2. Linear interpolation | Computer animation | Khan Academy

Okay, straight-ahead animation works, but a lot of times it's hard to figure out where you're going.
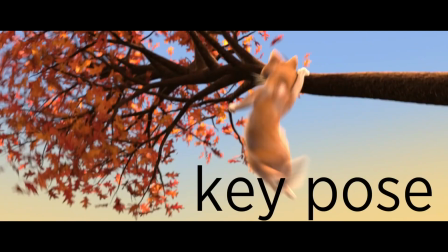(0:09)
A lot of times it's helpful to start by working out what we call the key poses first. For a bouncing ball, that's going to be where the ball is at its highest point and where it hits the ground. I'll start by drawing frame one up high.
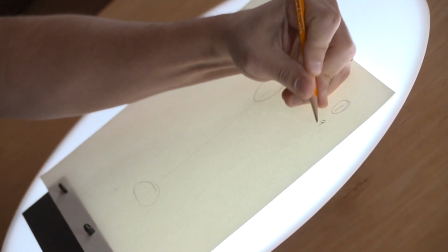(0:22)
Now let's draw frame nine on the ground. Now I can draw the in-betweens using these key poses as a guide.
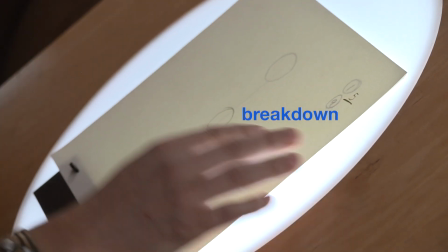(0:32)
I'll draw frame five in the middle. We call this a breakdown. Now I can keep adding more frames, subdividing the space.
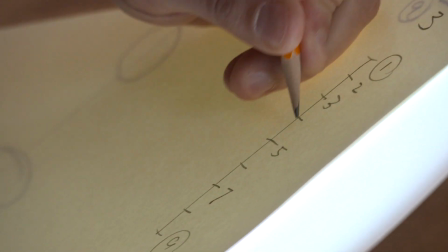(0:41)
Sometimes it helps to make a little chart to keep track of all the numbers.
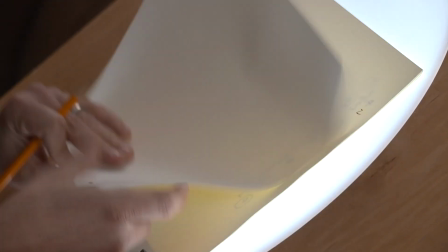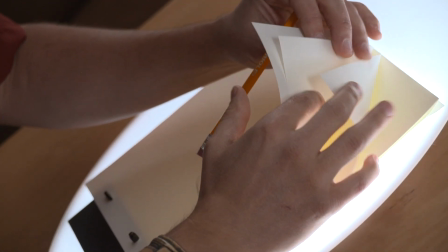(0:52)
Great, now let's shoot our drawings and play them back. In fact, we can cheat and make it bounce back by reusing the same drawings on the way back up.
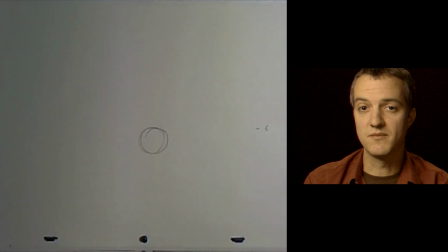(1:02)
Hmm, the ball's moving, but it's not very realistic. Sometimes, before you get started, it helps to shoot video reference, so you have some idea what you're doing.
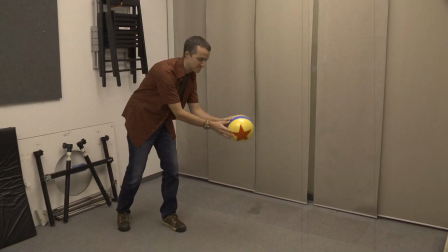(1:12)
Remember, the ball needs to speed up as it falls to the ground.
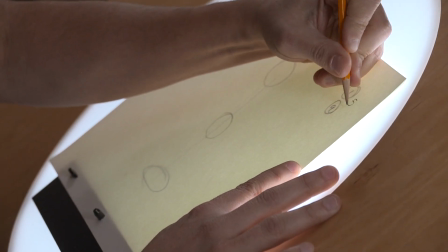(1:16)
Our frame five is halfway through the animation in time, but the ball shouldn't be halfway to the ground at that point.
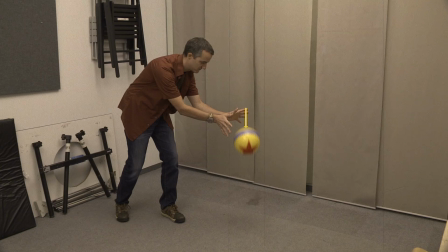(1:24)
Instead, I'm going to draw a new frame five that's biased towards the first pose. Maybe I'll draw it a third of the way down.
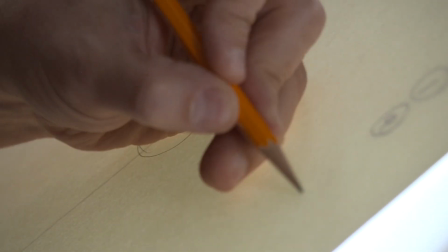(1:32)
Animators have developed a visual language using these timing charts to show how to space the drawings in between key poses.
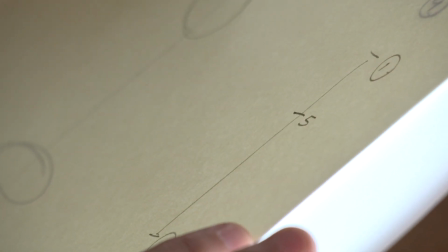(1:40)
So frame five, remember, is a third of the way between one and nine. I'll draw frame three a third of the way between one and five, and so on.
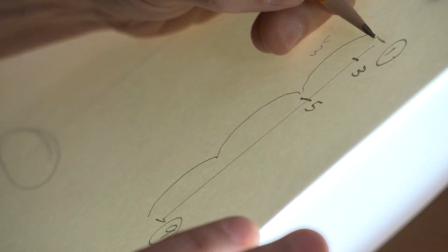(1:48)
These charts help us keep track of the in-between drawings so we end up with the proper timing.
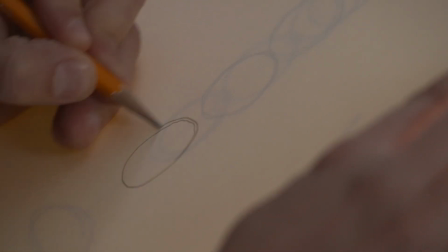(1:55)
When we play this back, the ball accelerates towards the ground. Now let's see how we use the same technique of pose-to-pose animation on the computer. We'll start by positioning the ball up in the air on frame 1, just like before.
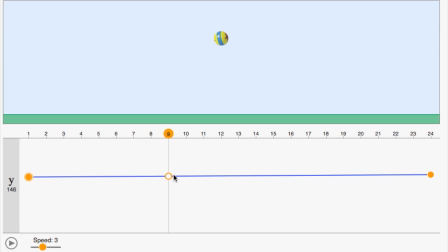(2:11)
And then we'll skip ahead to frame 9 and put the ball on the ground. Down below the picture, the computer shows us this graph. It's kind of like the 2D timing chart, and it shows us how the computer is going to calculate the in-between frames. The horizontal axis is time, and the vertical axis is how high up the ball is.
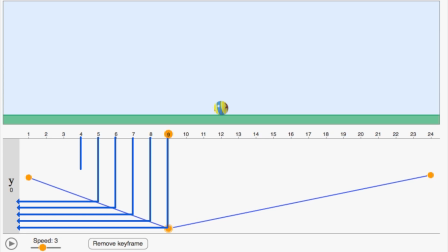(2:33)
Check this out, if we project the intersection of each frame onto the vertical axis, we end up with exactly the same timing chart that the 2D animators use.
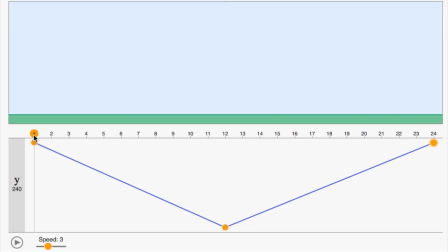(2:43)
You can see that by default the computer connects our poses with a straight line in the graph. This is called linear interpolation. It results in even spacing of the poses. When we play it back, the ball will move at a constant rate. Now you give it a try. See if you can animate a convincing, bouncing ball using linear interpolation.
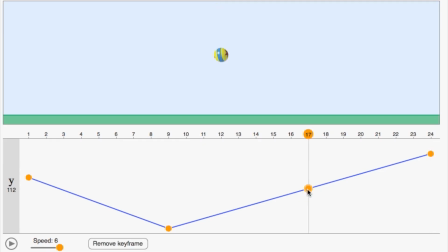(3:05)
And here's a hint, you can add extra keyframes in between to get the spacing that you want.